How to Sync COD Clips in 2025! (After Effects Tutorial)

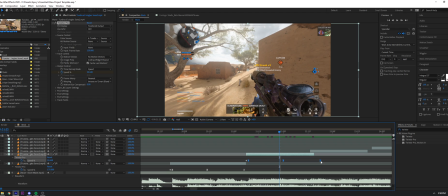7:39 so i have two points of sync right here so i'm going to do is i'm going to drag this by i'm going to hold alt click on it and then drag the last keyframe to one frame before my marker of the beat right here and when you're going to paste the same three keyframes again and then just click alt drag it over to one keyframe before the shot and
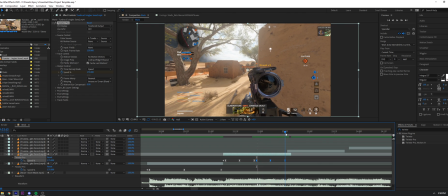7:55 you can see it's almost quickly synced up you're going to go well it's not exactly where i want it to be i want it to be more scoped in or more scoped out whatever you want to do right so what you're going to do is you're going to go in here to your keyframes on the graph editor and you're going to want to grab these two points
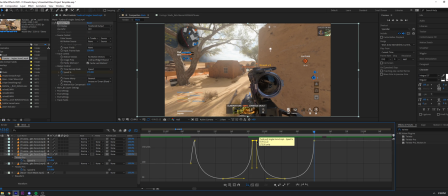8:07 right here and then just grab one of the boxes and hold shift and just pull it up or down depending on how fast or slow you want to go so if you pull up it'll go faster and you pull it down it'll go slower so you can see it's going in and out the last keyframe right there i personally want it right here the keyframe right before this shot so i'm going to be like
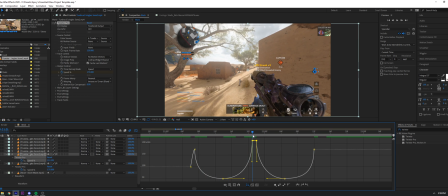8:23 that so you can see the values go 175 to 50 and then it goes up to 212 and it goes down to 50 again and then back up to 175 so it's a consistent speed at the beginning and the end but the middle has a faster gradual point so it keeps the nice
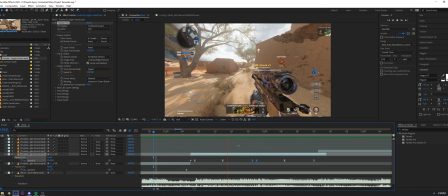8:35 consistency with the scope animation so if i preview it you can see right and if you also want to you can
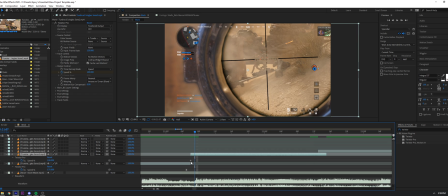8:43 also just do this where instead of having two points if you just want to have one point you can just have one long point like this you can just drag this and
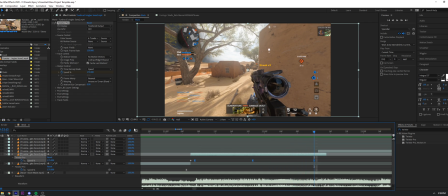8:52 then if you see you're like well i don't have two points so i can't drag the middle one up and down so in that case you just want to grab
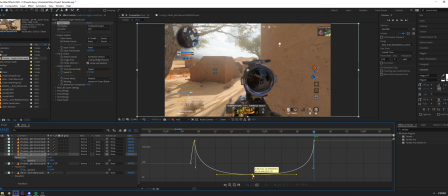8:57 this bottom one and pull it up to where you want it and if you notice this is too close to these two bottom
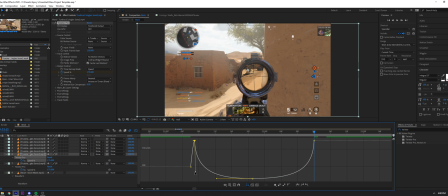9:02 ones you just pull these up a little bit to just balance it out and you're like oh it's too scoped in now just pull this back
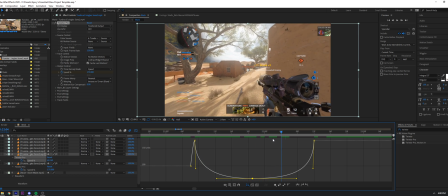9:08 down to where you want it and now we have a perfect speed how we want it now this is at 62 instead of 50 and we still have our our slope speed that we wanted so it looks like this
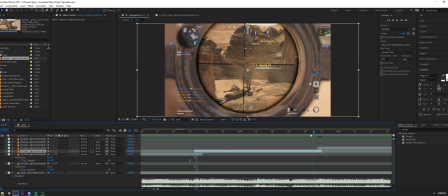9:20 go to the next layer we're going to drag this out so there's no more open space right here so there's actually a keyframe here then you want to add your preset or add in your twixer
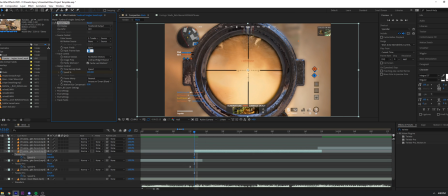9:28 ctrl shift alt f make sure you have the correct key or frame rate go one frame forward make sure you have your same
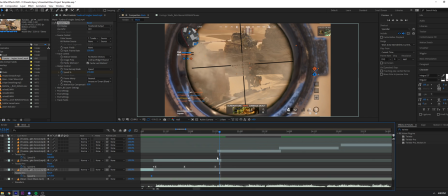9:36 three original keyframes back here selected make sure you have them copied just like before just to make sure paste it too long uh do i want two points or i
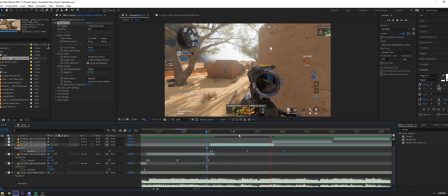9:45 want one point let's see i want two points so i'm going to go right here in the middle i'm going to control or i'm going to alt drag those make sure it's always the last keyframe when you're dragging it one keyframe before the marker paste it same thing again one keyframe before the next layer still not synced i probably want it
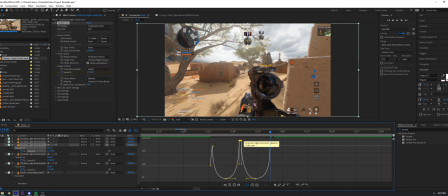10:03 pull this up just a little bit and sometimes i want to mix up if i don't want to go too fast i sometimes grab these two or just one of them
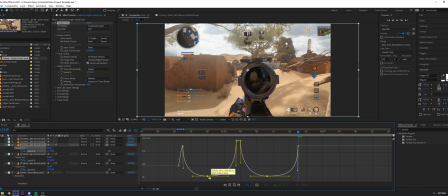10:10 and i pull these up just to give it a nice smoothness so it's not too too fast in the middle right here let me preview it we got this a
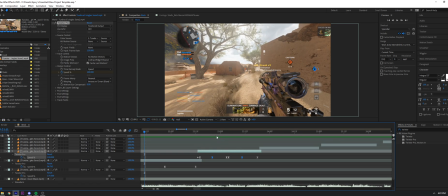10:18 nice um jump sync right in the middle right there so so far we have our first initial buildup which we have the other
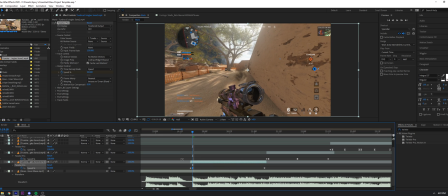10:27 version where it's just going to be this first version where it's just slow to build up instead of a fast slow fast
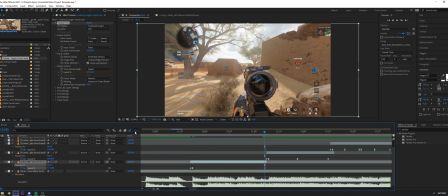10:33 it's going to be slow and fast so if we go right here we drag this down pull this over
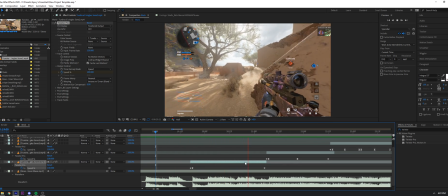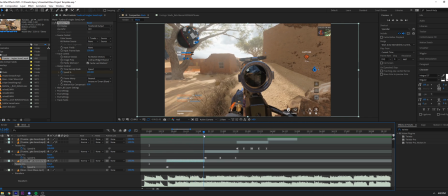10:47 so so far we have three types of syncing we have the slow fast then we have the fast slow fast and we have the to two point
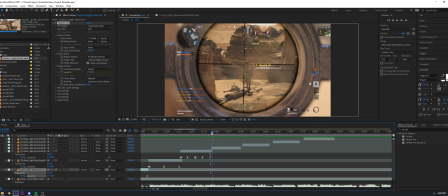10:54 the fast slow fast fast slow fast so now this time i'm going to show you different way of syncing just for longer shots.
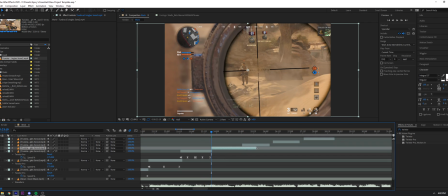11:01 So let's say we have a shot where there's a lot of space between the shots like this. Like there's a huge gap like this and then a shot, right?
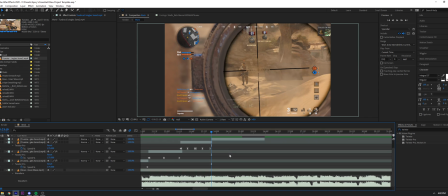11:06 Pretend that this is all just space between a shot. So there's two ways you can do this. So we can either go like this.
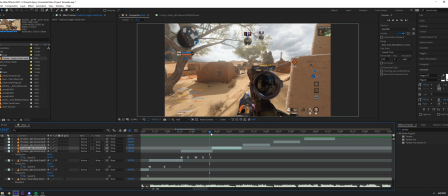11:13 We can find two points in a song. So like this.